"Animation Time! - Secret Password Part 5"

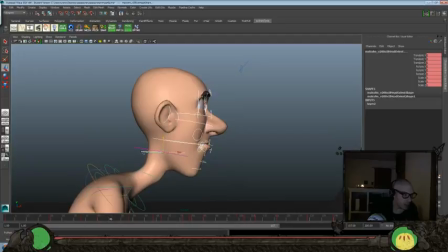And we'll unselect that one, and that one.
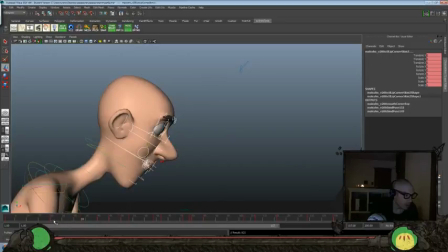And we'll go ahead and set that. And set...
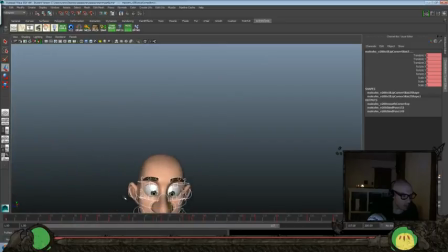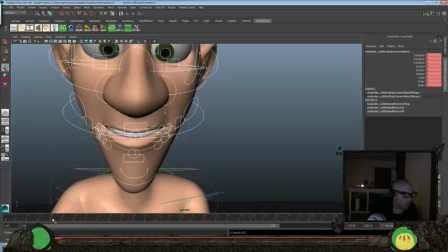that one.
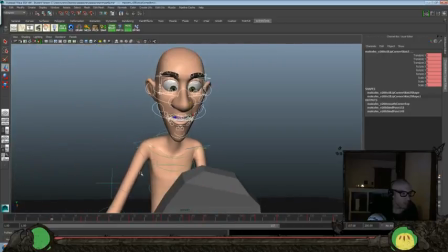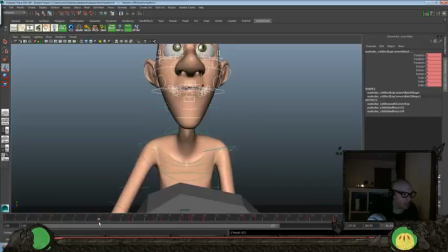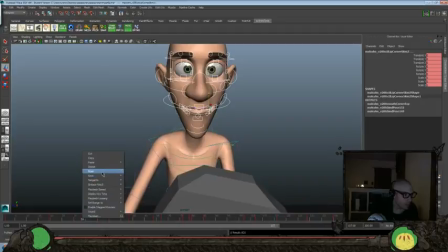Go delete this one.
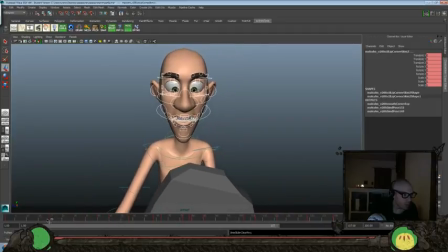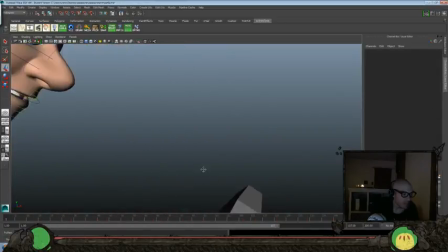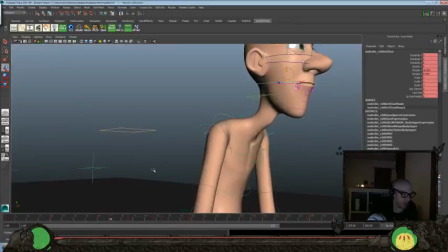Go on to do another pose here. So this is where he's looking up and it's not necessarily working.
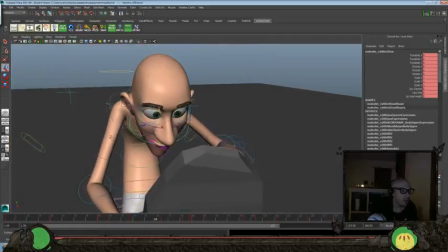So this would be where he's, okay, now I'm focused. Let's get real focused. So let's bring the eyebrows down here.
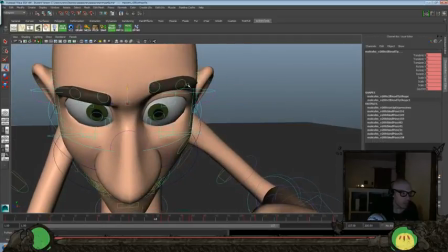Again, we don't really want grumpy. We're just looking for more focused.
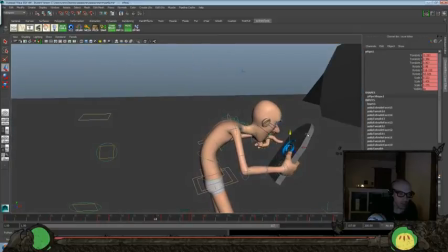And just so that I can see this a little better, let's grab both of those, create a new layer,
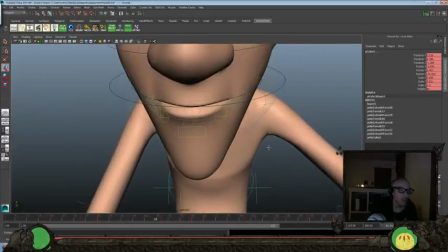and hide that just so I can really get into the face without having that in the way here.
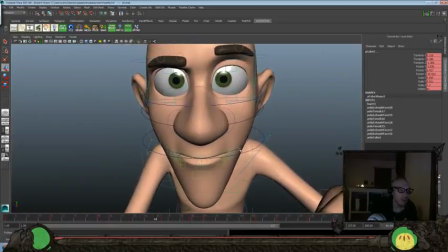We'll turn it back on in a second.
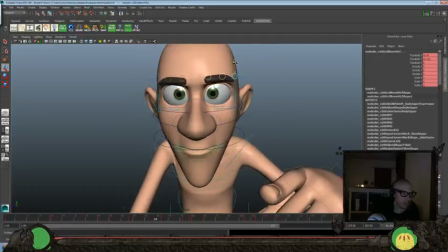So again, we don't want them to look grumpy, but just focused.
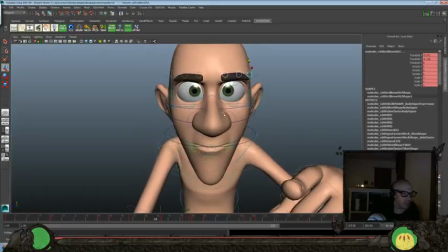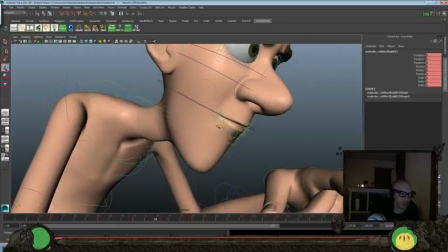Maybe at this point we could bring this lip under a little bit.
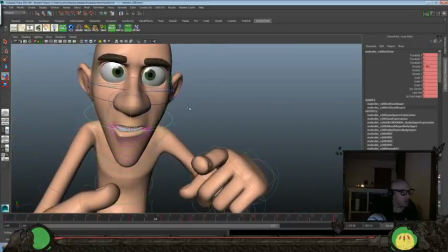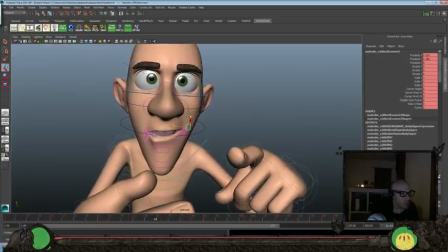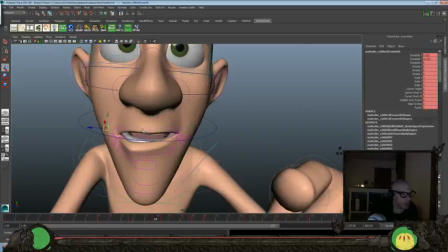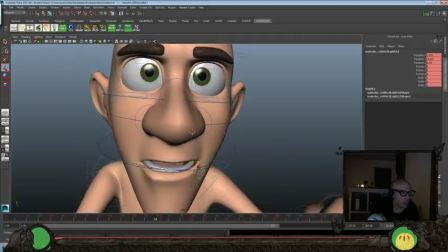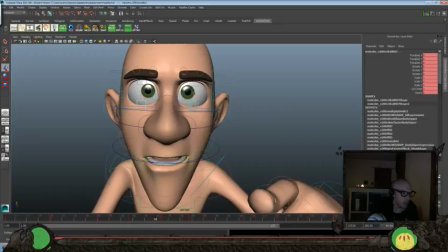Lower lids up a bit more.
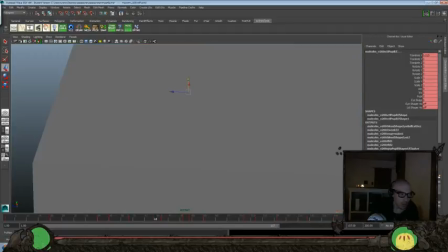And let's make sure these pupils are looking right down at it.
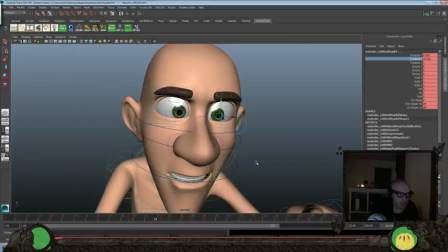So let's bring those down a little bit more. Okay. And we'll bring these lids down a little bit more here too.
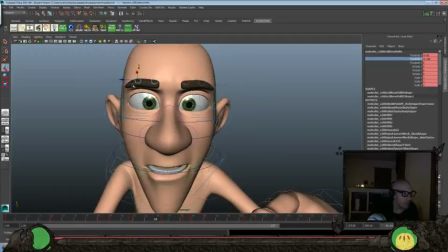Get a little bit more up there. Don't want to, we want to try and make him not look angry, so I think we'll pull those up a little bit and maybe over a little bit more.
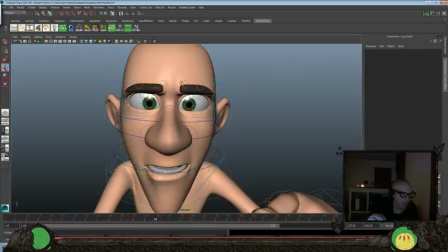Just kind of furrowed, kind of a brow here.
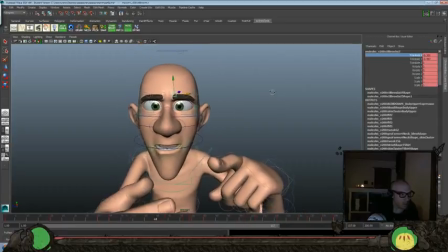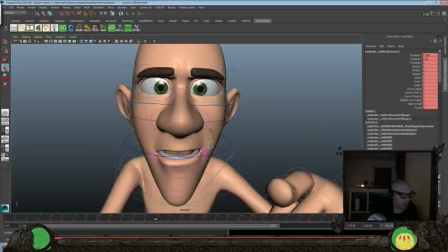I still want him to be, at this point, still fairly happy. So let's try and bring this lip up a little bit more.
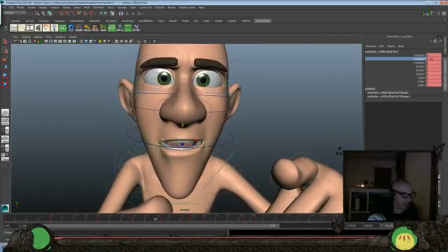So I don't want him to seem desperate yet or grumpy yet. He still should be.
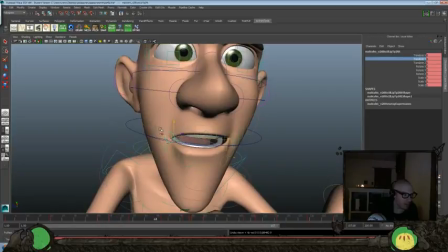Didn't work the first time, but still have a positive attitude.
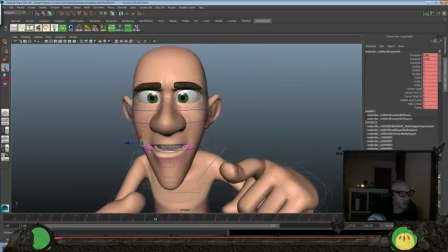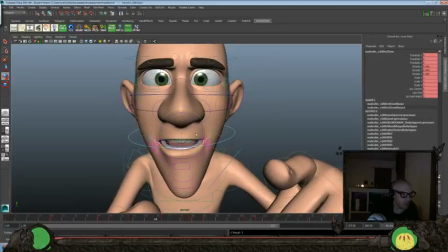And maybe get a little bit of a rotate here.
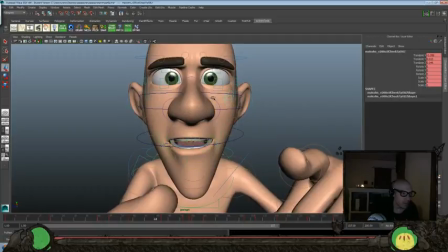Yeah, bring those cheeks up, over,
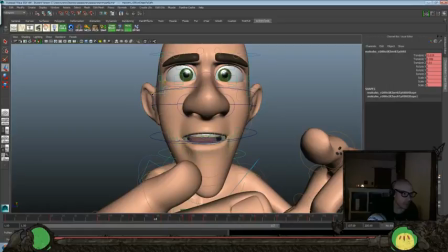up, and over. And again, this is just kind of a key pass on our facial poses here.
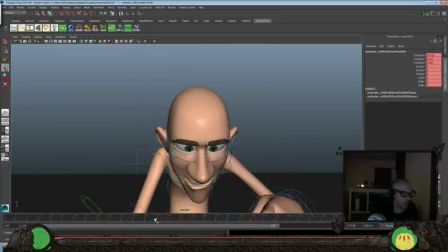So let's see. And this one, where he's a little inquisitive, and this one, where he's focused.